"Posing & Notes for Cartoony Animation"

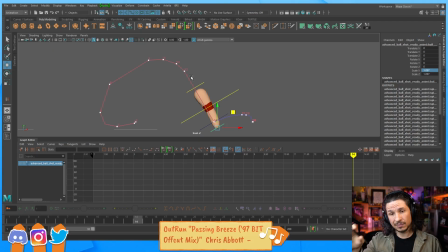And it makes our eye stick to the top part here, higher up. We want our eye to get drawn downwards. We want that flow to go down.
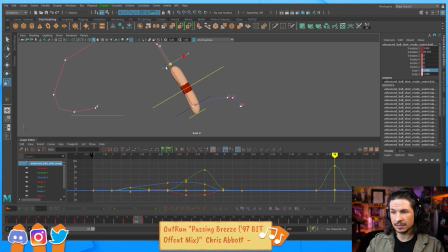So I'm going to try and change this so we get that weight the other way. Let me make sure I key this so that we don't get a weird squishiness there.
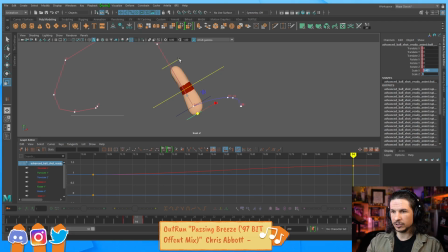Okay. So we'll push that there, thin that out, and kind of shape it a little bit better there.
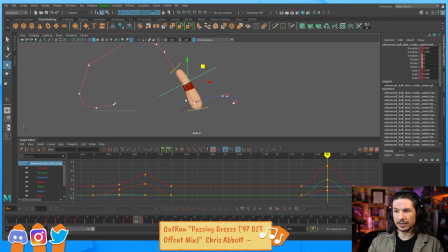There we go. So now it's thinner at the bottom, thicker at the, I'm saying the bottom of the sphere. It's thinner higher up, thicker lower down. And what this should do is help create that better feeling of a smear.
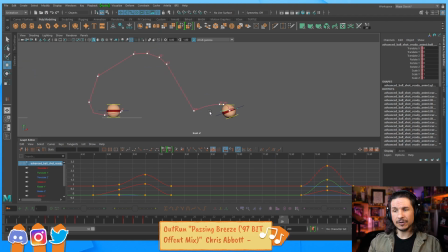So let's see how that feels. Much better. See how now our eyes follow that more clearly? Whereas before it was like sticking somewhere in the middle, it felt like there was a little pop still, even though it was smeared the same amount.
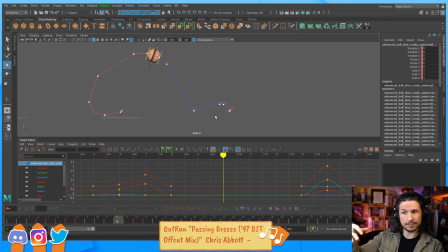Our smear was drawing our eye in the wrong direction. So again, this is where it's different than squash and stretch. A smear is there to lead the eye, not to follow physics.
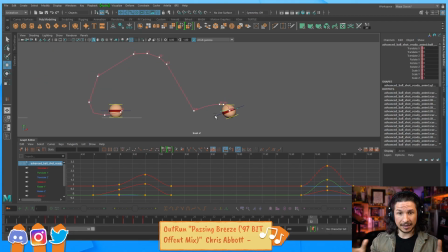It's a motion blur. It's just a connection. So there we go. Now I'm getting some, I think I forgot to key something here. Yeah. My poor sphere was all mangled. Now my translate X is also, or sorry, yeah, right here.
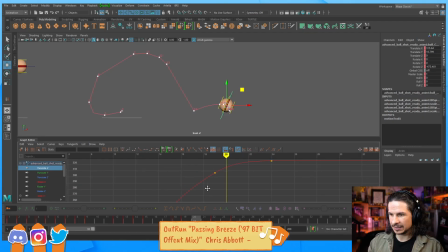Translate X, it is just hitting a little too hard right there. So I'm going to ease that out a little bit more. And maybe just a little bit more of a roll there. There we go. So there we go.
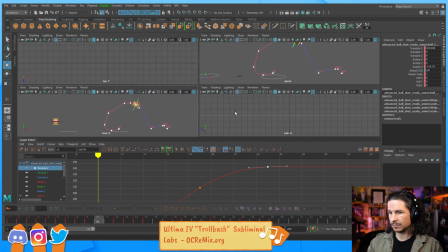So let's actually turn off our motion trails here.
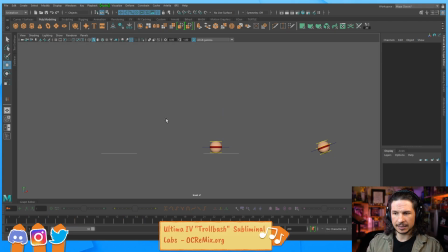Don't need to see those. And then just look at the spheres on their own. So you can see it's the same basic motion, but we exaggerate it. And now when you look at the first one, when we played it before on its own,
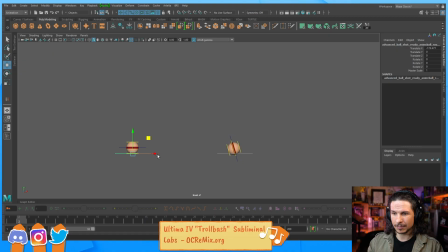like just let's move this just a little further so we can just see that. When we had done this one, it looked pretty good. It's like, oh, so interesting. It's got a nice little hold and then it gets thrown down.
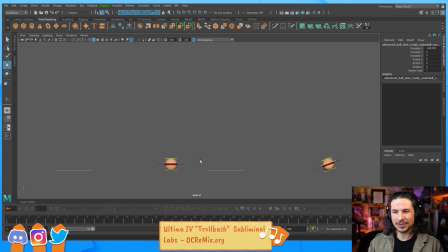Wowee. Now we look at the other one, and doesn't that first one look so boring in comparison? It's just so slow. Ugh. It looks almost like it's on linear right now.
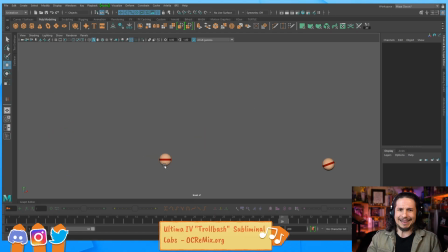The holds are non-existent. It's ugh. That's the thing with cartoony animation. It's that exaggeration, and once you exaggerate and you exaggerate properly, it still captures the same feeling, but more.
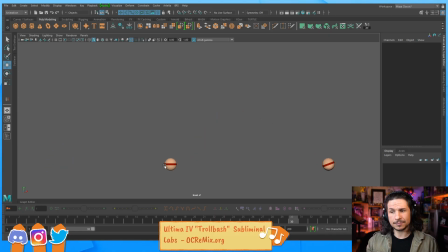It's more interesting. Everything is just more. Now, why the first sphere of the head is thinner? That one is because it's not quite as big here. So I wanted just I had a little bit more control over it.
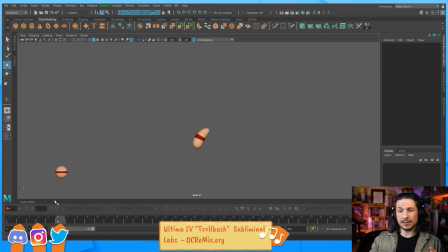There's no hard and fast rules here. And because this one was kind of less extreme, I can use it a little bit more like a stretch, just a little bit,
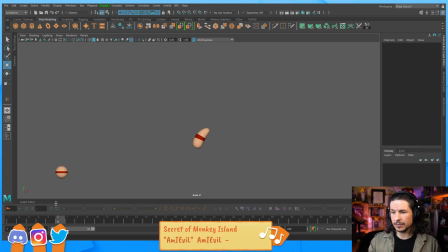to help kind of add more weight to the ball. So it really depends on the situation. There's no hard and fast rule. The big thing is to keep in mind that you don't have to follow the squash and stretch rule.